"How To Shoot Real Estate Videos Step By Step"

So you just showed up to your real estate media shoot and you have no idea how to shoot video. This is the video you need. I'm gonna show you the step-by-step way that I shoot real estate. We're in Kettle Valley in beautiful Kelowna, British Columbia. And yeah, we're shooting this beautiful home here. Have a look. We're doing a horizontal cinematic video. I already shot the agent on camera, so this will just be the house portion of the video. I'm shooting on a Sony a7S III, starting off with wide shots with a Laowa 10mm. So I'm gonna start with my exterior shots, and then we're gonna work our way inside and through the entire home. So this is how it's done.
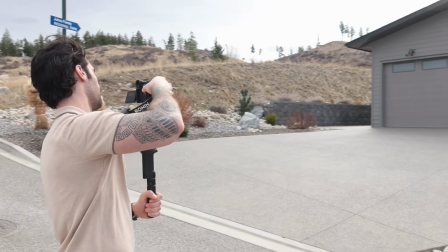43s
So with this camera, you want to make sure you are using the native ISOs, which there's two 640,
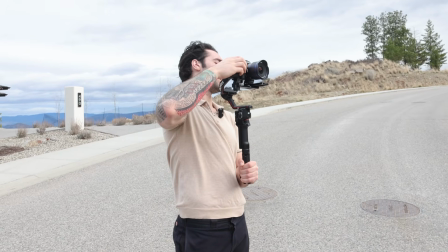49s
which I usually use for exteriors or detail shots, and then 12800, which is for interiors.
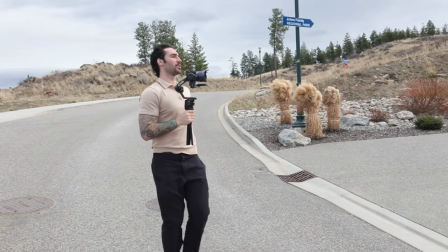58s
So I'm gonna get a couple shots. We're also doing twilight on this one, so I'm gonna have to line up some day to nights.
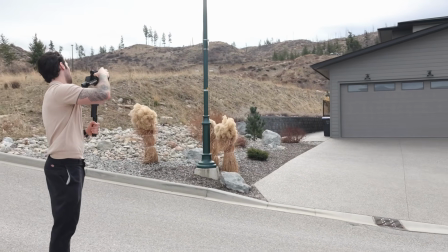63s
So for this first shot, I'm gonna kind of come in and just sweep into the driveway. You slowly turn.
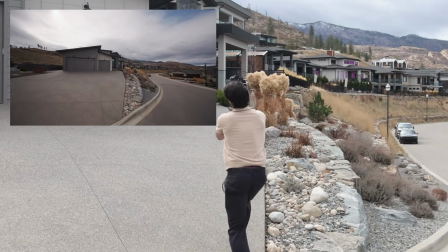72s
Same time, and you can pop all the way up.
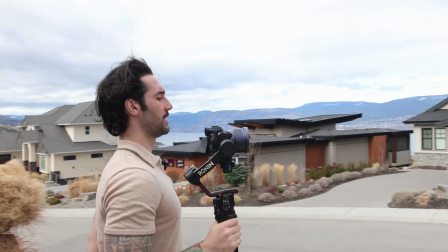80s
Okay, shot one. Now I'm gonna get one from down here. Did a vertical video before this, so I kind of already know the shots that I want. Okay, so this is gonna be my first day to night transition. You wanna use markers. Usually I'll use like a rock. This is perfect because there's a line on the road.
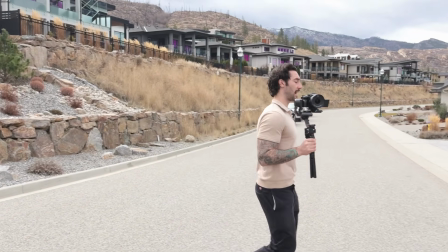98s
So I'm gonna refer back to this when I come back later, so I can make this a seamless transition.
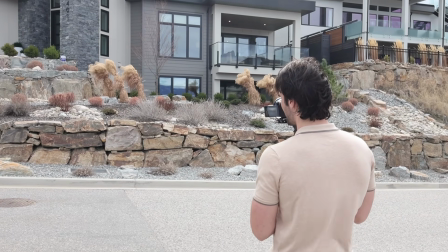103s
I'm gonna use that tree as kind of my center point because it looks the best on camera.
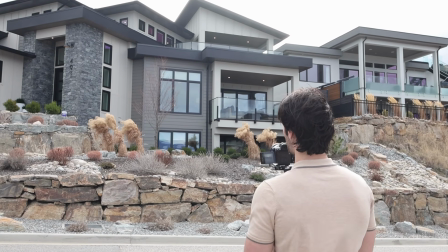110s
And yeah, just slowly push forward
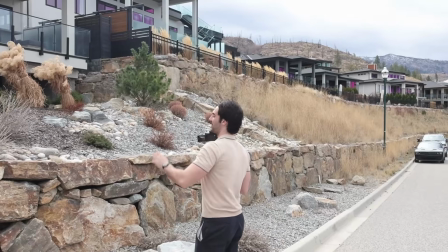116s
and going up. I think there's gonna be something cool here. The sun's trying to come out.
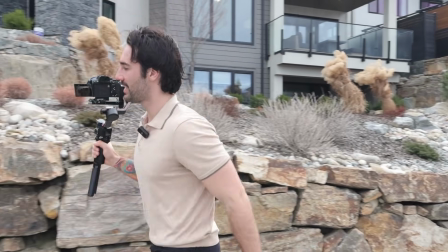120s
You can stay down here. I'm gonna scurry up these rocks.
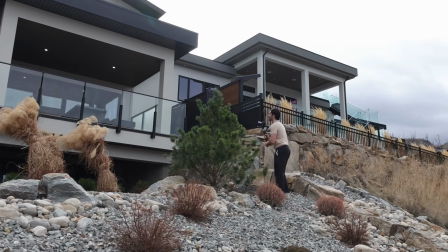128s
Foreground's a great thing. So if you can go behind a tree or a bush, adds more depth to your shots, makes it look more cinematic.
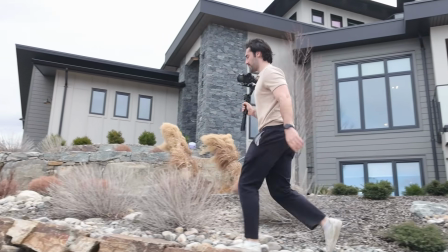136s
So that's good for some wider shots. We'll do one more of the entrance and then we'll be good to go.
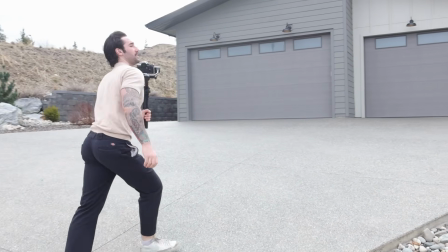145s
So I'm probably gonna finish this video in like an hour. So a lot of people who are starting off, even when I started off, would spend way too much time in a house, you'd overshoot. There's certain situations where if you're making a really nice masterpiece, you can stay there all day, you can get all the best lighting and all the best rooms, which is actually what I'd recommend to do. But for most projects, realtors aren't gonna pay you to be in the house all day long. So you need to really just get the best of the best as fast as you can. And usually you're pairing this with photos, virtual tours. So you wanna be efficient.
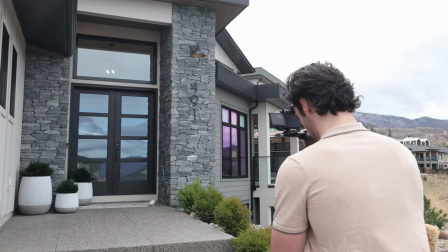179s
This is how you be efficient. So we'll get a straight push shot here. Just push forward.
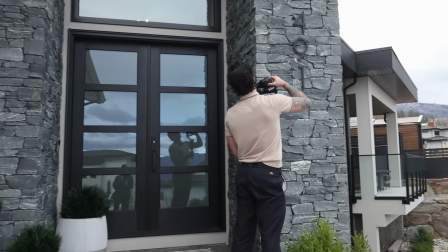187s
This wide lens really makes kind of like these towers look really kind of cool.
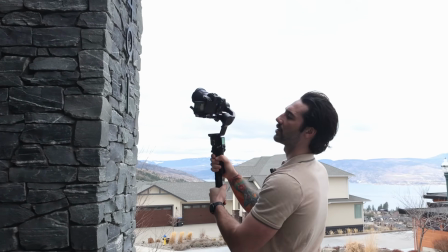192s
So I'm just gonna get a quick curling around and away.
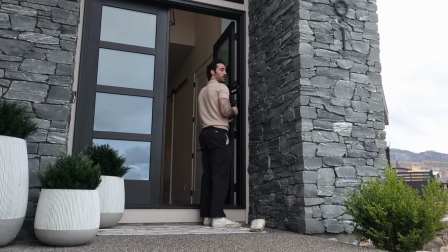197s
All right. So if you have a second person that can help you, but you can do things like this where you can have someone like open a door.
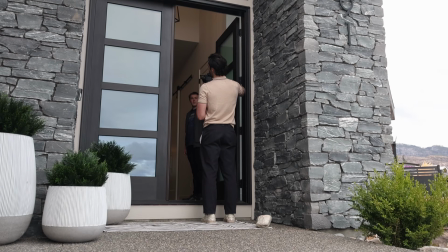205s
So this is a situation where I would get out a native ISO and just rock auto, because you can try to balance it, but it's ultimately gonna look weird.
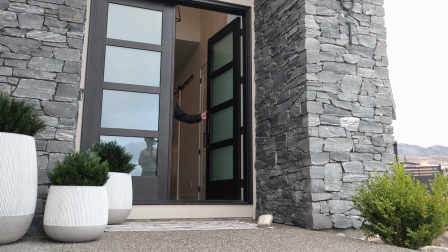214s
So what we're gonna do here is I'm gonna give Christian a countdown and I am going to just shoot into the house.
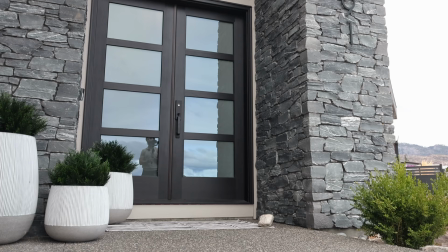223s
Okay, 3, 2, 1.
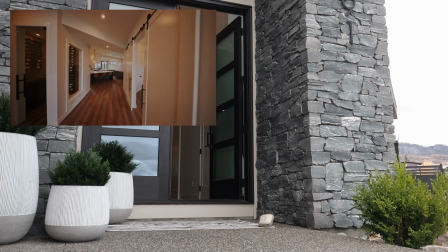230s
And then you just cruise through all the way.
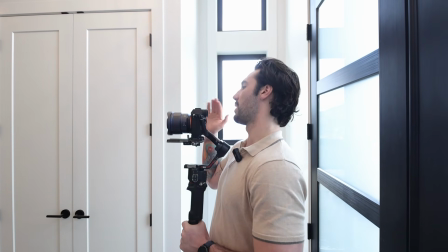237s
Okay, good. Okay, so we got that one with the door opening. I'm gonna get one more just as backup.
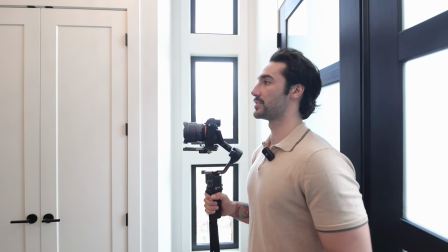244s
I also might use it as a day to night because there's just like straight lines and hallways.
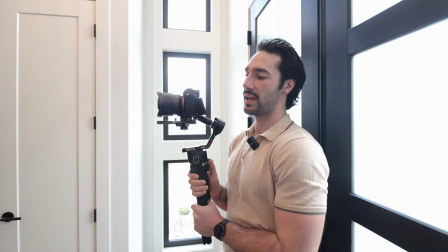249s
It makes it really easy to kind of just line things up and just do those transitions later on.
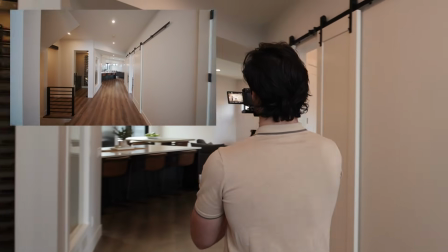255s
And then straight push forward. You wanna make sure you're doing this fast.
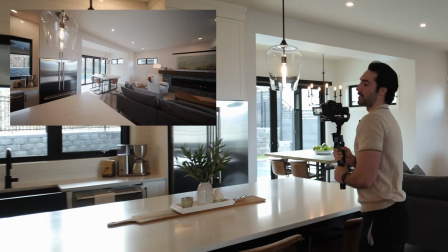260s
And the key is why you have a camera like this is because you can shoot 4K. Excuse me, you can shoot 4K 120 frames per second, but the faster you move, the more fluid the motion is. And you can always just slow it down. I find if you try to go really, really slow, you'll get more shake in your shots.
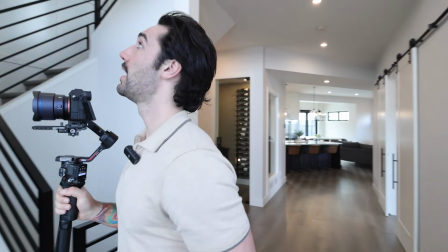281s
Like if you have more momentum, it's usually smoother. I'm gonna snag a quick one while we're here.
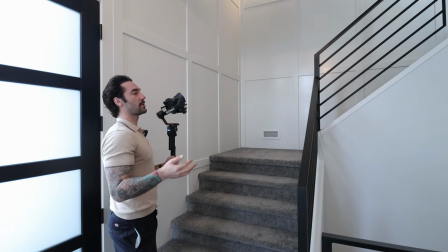286s
I always like to shoot in like kind of order, like coming into the house. That way you kind of know where everything is, and then you can do your timeline accordingly.
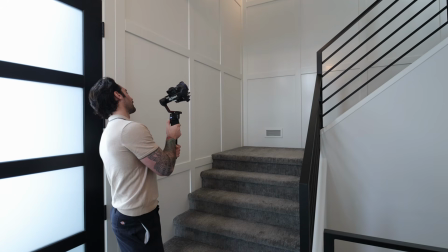294s
So this one, I'm just gonna twist
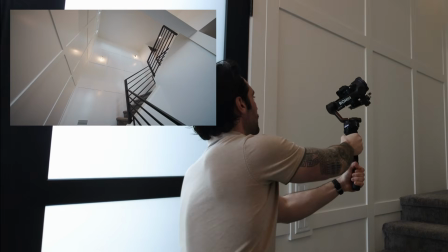298s
and drop down, coming down these stairs here, showing the high ceilings.
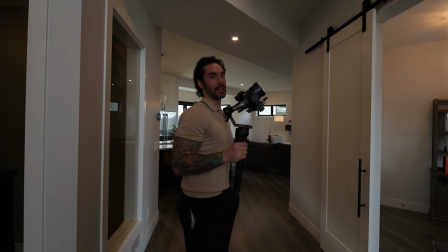304s
Now, I wanna do this room. I wanna do the same thing again. So same thing, Christian's got the door closed.
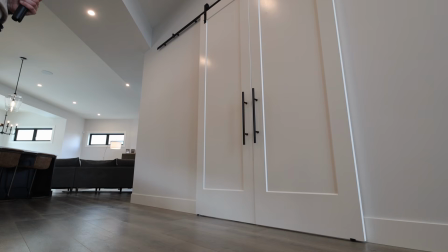310s
He's gonna open it and hide out of the way. And then I'm gonna go forward and I'm just gonna give him a countdown. So obviously this is a little bit extra, but if you can do these in your videos, it's gonna make it for just a cooler video.
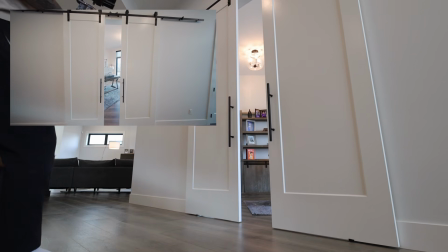321s
So, okay, 3, 2, 1. So he opens it and then I slowly go into this room.
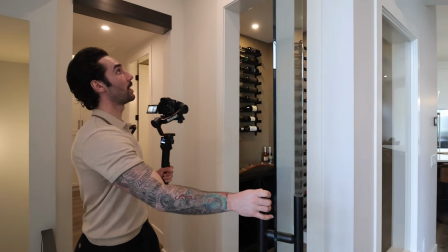331s
So now we got this wine room. So this is where you really need a wide lens, guys.
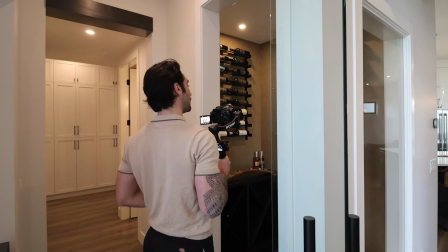337s
So you're running a 24-70 and you want to shoot real estate, it's probably not going to look very good.
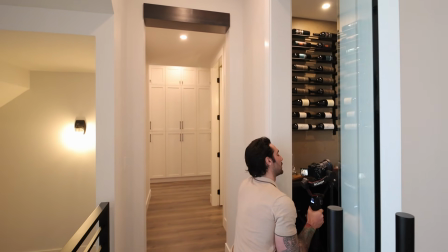343s
So invest in a wide lens. Just get a Laowa, get a 10 or a 12 mil.
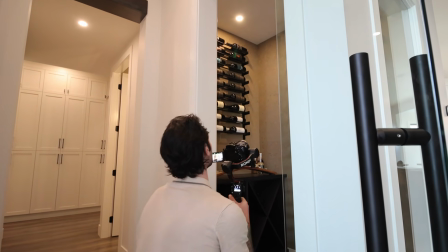349s
Don't get a 16 mil. It's just such a big difference maker.
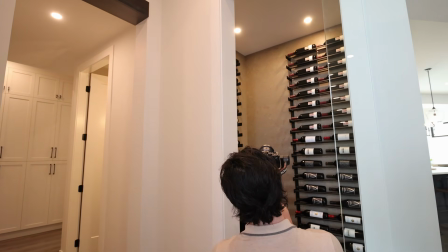354s
So for this one, same kind of thing.
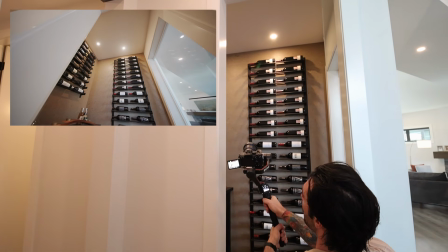356s
I'm going to drop down and twist and kind of reveal all the bottles and this little shelf at the bottom.
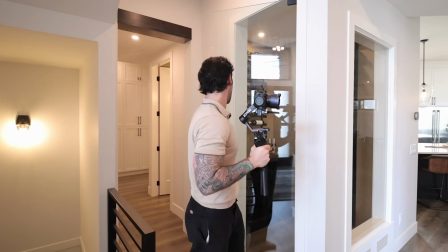364s
So that's probably good for wide. And right, we're gonna do detail shots after this.
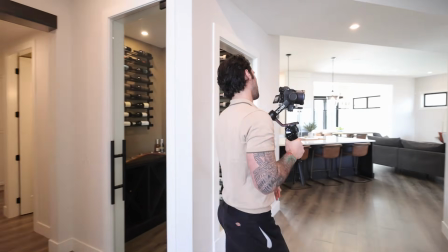368s
So wide is really just kind of like setting the
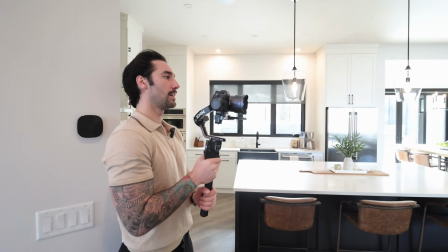372s
feel for the room, showing the space, and then the detail is what kind of like ties it all together.
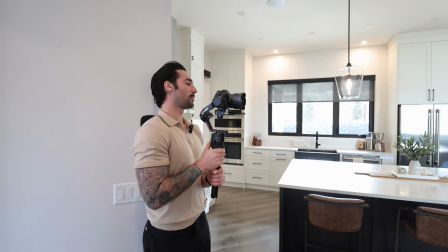378s
So we'll get a couple of shots in this main room.
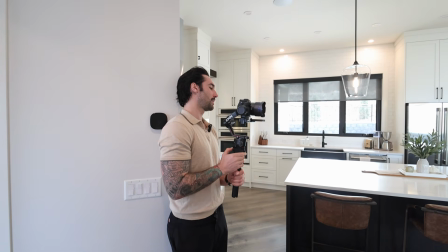381s
I'm gonna line up with the fireplace here and just a straight push.
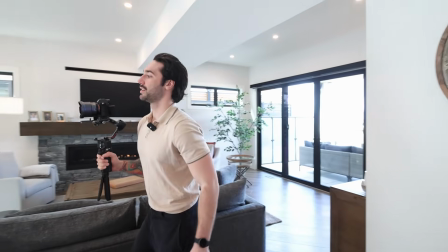391s
Like that. Okay, sun's coming out, this is awesome. This room, like this right here, already looks better just because there's natural light.
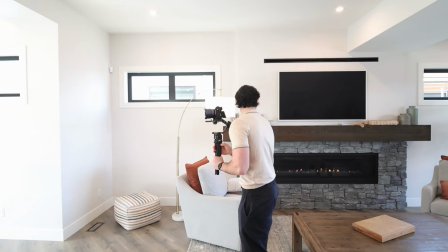399s
So if you can shoot every room with sunlight in it, like that's best case scenario.
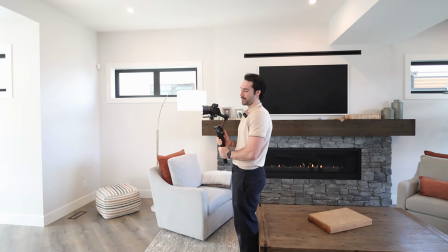403s
Like this shot already looks, I can guarantee it looks way better than it would have how it was before.
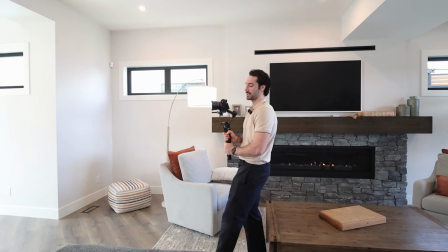409s
But sometimes you can't control the weather and that's just how it is. So I'm gonna do a straight push here.
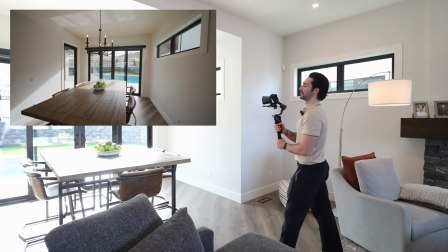415s
And then I'm also gonna do a kind of curl and drop.
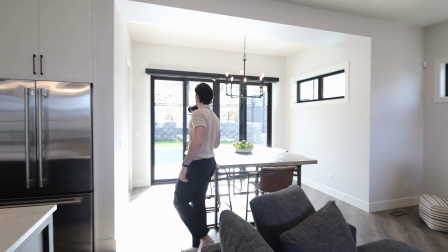421s
Okay, I wanna catch the sun. So I'll get a couple angles out here.
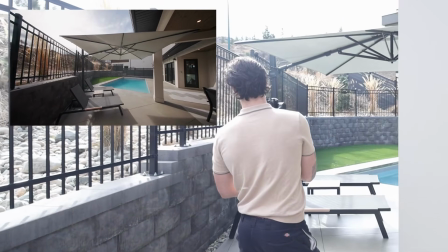426s
Just gonna twist and drop here. There we go. Now the sun's coming out a bit more.
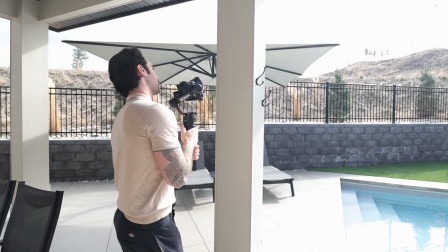432s
So when it's really shining in this blue skies, you'll get these really cool, dramatic lens flares.
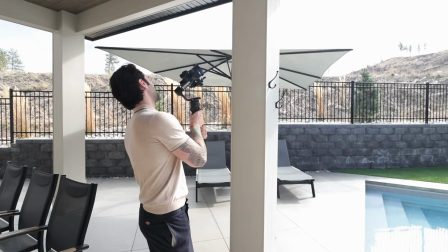440s
But right now we're kind of getting a wimpy little flare. It's really not the same effect, unfortunately, here.
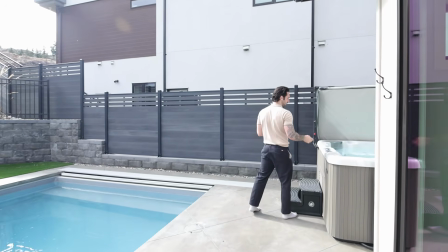445s
Okay, we're gonna shoot this way now. If there's a hot tub, turn the jets were on, but make sure the jets are on.
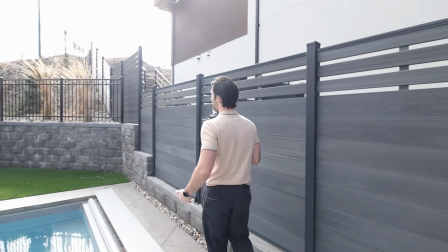453s
You want movement, you want to show the space and how it can actually be used.
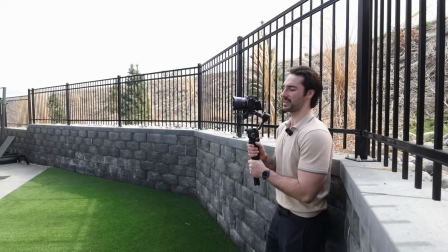458s
So yeah, this house, the side of the house looks so much better now. And then you just push straight forward.
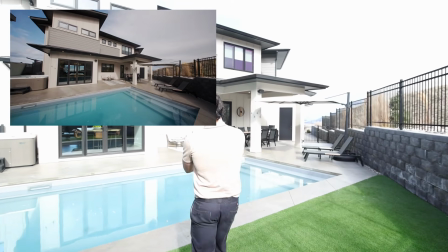466s
I'm gonna get another kind of a more dynamic shot.
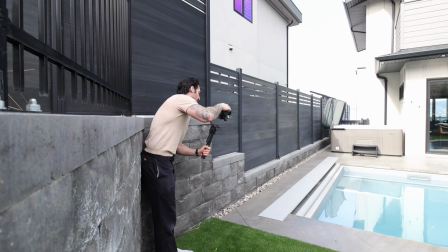470s
So I'm gonna aim a bit lower here and I'm going to rotate around the pool.
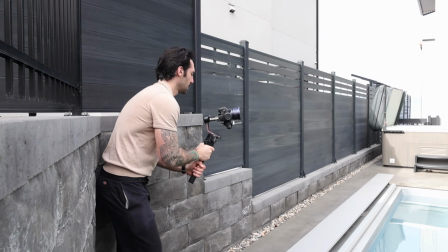475s
And you wanna do this fast, it'll be smooth. And yeah, so you just kind of like that.
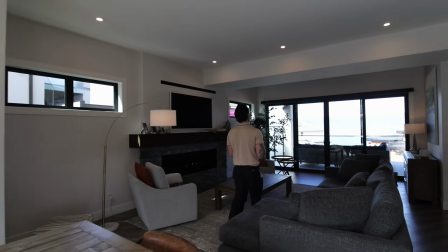482s
So I'm gonna get it, so there's these nice doors that open up.
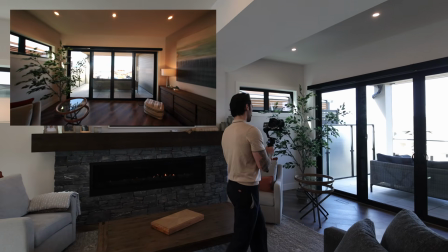485s
Same thing, line the shot up, push forward, and then open up the doors.